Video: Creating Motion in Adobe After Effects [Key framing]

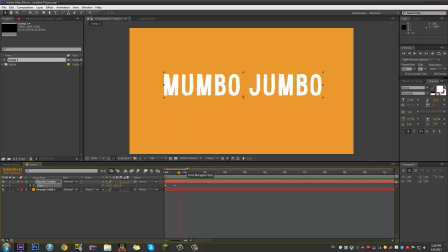(4:09)
But what if you want to make this look a little bit cooler, a little bit more interesting? Well, you go dead in the middle, and you make the scale bigger than you want it to be at the end. Now, that's a little bit of an odd sentence, I know, but you'll see that we have the zoom in, and then it kind of bounces back.
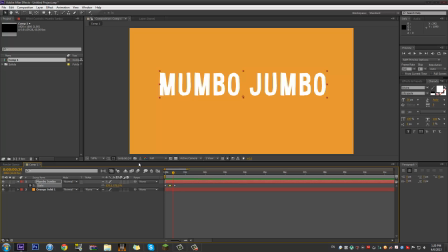(4:26)
And that makes it look more realistic, and also a little bit more interesting. Now, if you want to make that even better, then you apply motion blur by clicking on this one here, and then apply the motion blur there, and you can see that it really does look a whole bunch cooler. So if you hit the RAM preview button, you can see, there it is. It's as simple as that.
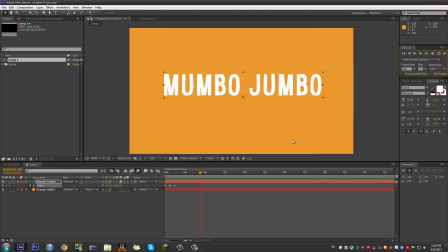(4:44)
We've pretty much created something interesting from nothing, and it took, what, a minute? If you get good at After Effects, that takes about 2 seconds, because you can just flick on and just do all of that. Now, if you want to make this even more interesting, it's getting a little bit more technical now. is you can hold Alt and click on this keyframe button under position,
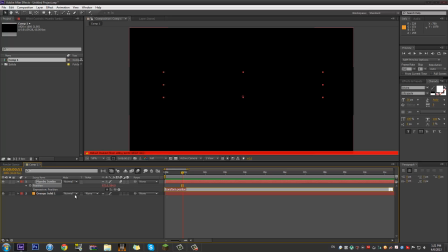(5:03)
and then you type in wiggle, 2G's LE 2 comma 10, like that, and you will see that now our text will kind of wobble around on the screen.
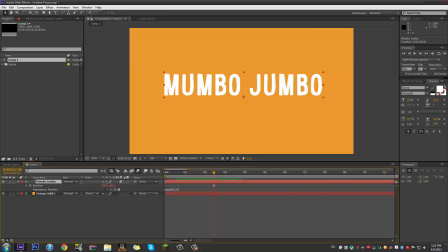(5:15)
Now this is a very small touch, but you'll see it happen all the time in my videos because it keeps things animated, it keeps things moving, and generally speaking, it keeps them interesting. So here is the RAM preview. You can see it pops in and then wobbles around on the screen. And that's already interesting enough, and I don't know, I just quite like the way that that looks.
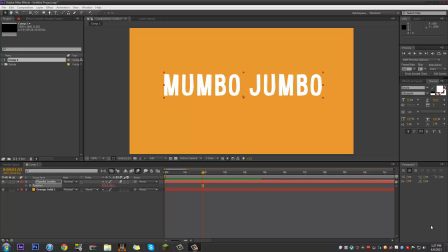(5:36)
So now that we've taken a look at the scale, how about we take a look at the position? So if you just hit P, the position menu will come up like that, and you can see that our text is red. That is just because we've got the wiggle on there. It won't be like that if you don't have the wiggle.
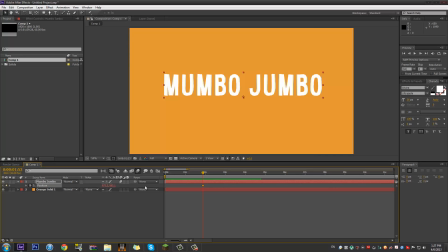(5:50)
And then all you have to do is click on the keyframe button there, and once again, it will create that little keyframe right down there that says we want the position to be 973.5 by 585 at the time of like 1.9 seconds or something like that.
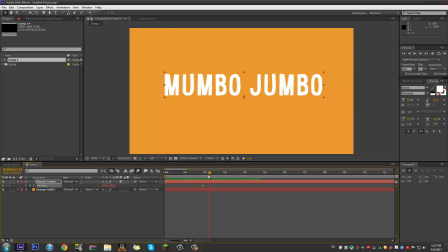(6:07)
So that is our keyframe, and then if we go slightly further along and just drag this off the screen, you'll see that it just kind of falls out the screen, and already we have a mediocre transition. It's all right, it's nothing too exciting, no, not thrilling, definitely not groundbreaking, but it does the job. If you want it to look a little bit cooler,
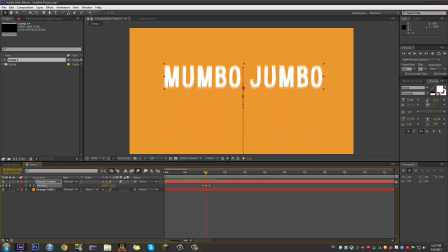(6:25)
then all you have to do is just go roughly in the middle and just drag this up so that it kind of bounces upwards before going down. And then it looks a whole bunch better. It looks more realistic and more interesting.
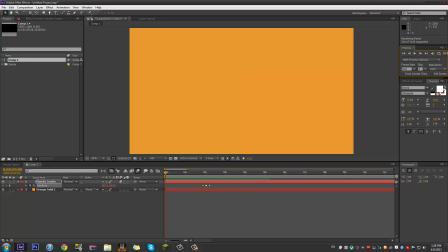(6:38)
And that is pretty much all you need to know. If we take a look at this little animation that we've created here, you can see our text scales in and then bumps out. That's interesting. It wiggles around while it's on there. It keeps your attention. And if you do that with various things in your composition, then you'll have a decent looking one in no time.
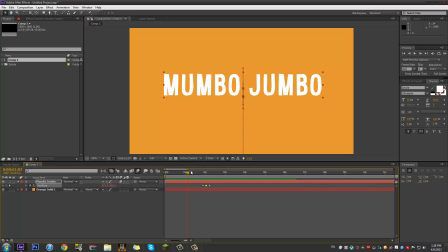(6:56)
So I think that's all I'm going to cover in today's episode. That's pretty much all you need to know as far as transitions and scaling go. You can do this with objects, not just text. So you saw in my little preview that I did it with the hills in the background and the nutshell as well.
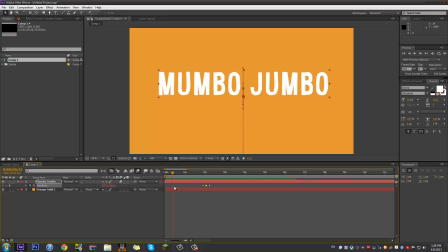(7:11)
So it all looks good. And that is the basics. That is what I use throughout all of my work. It's a constant, basically. It's a constant throughout all of the things that I create. It always has that kind of thing in there. So if you did enjoy this video, make sure to hit that like button, and if you really did love it, then make sure to subscribe.
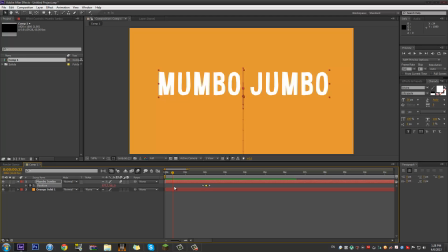(7:30)
But thanks for watching, guys. This has been Mumbo, and I'm out. I'll see you later.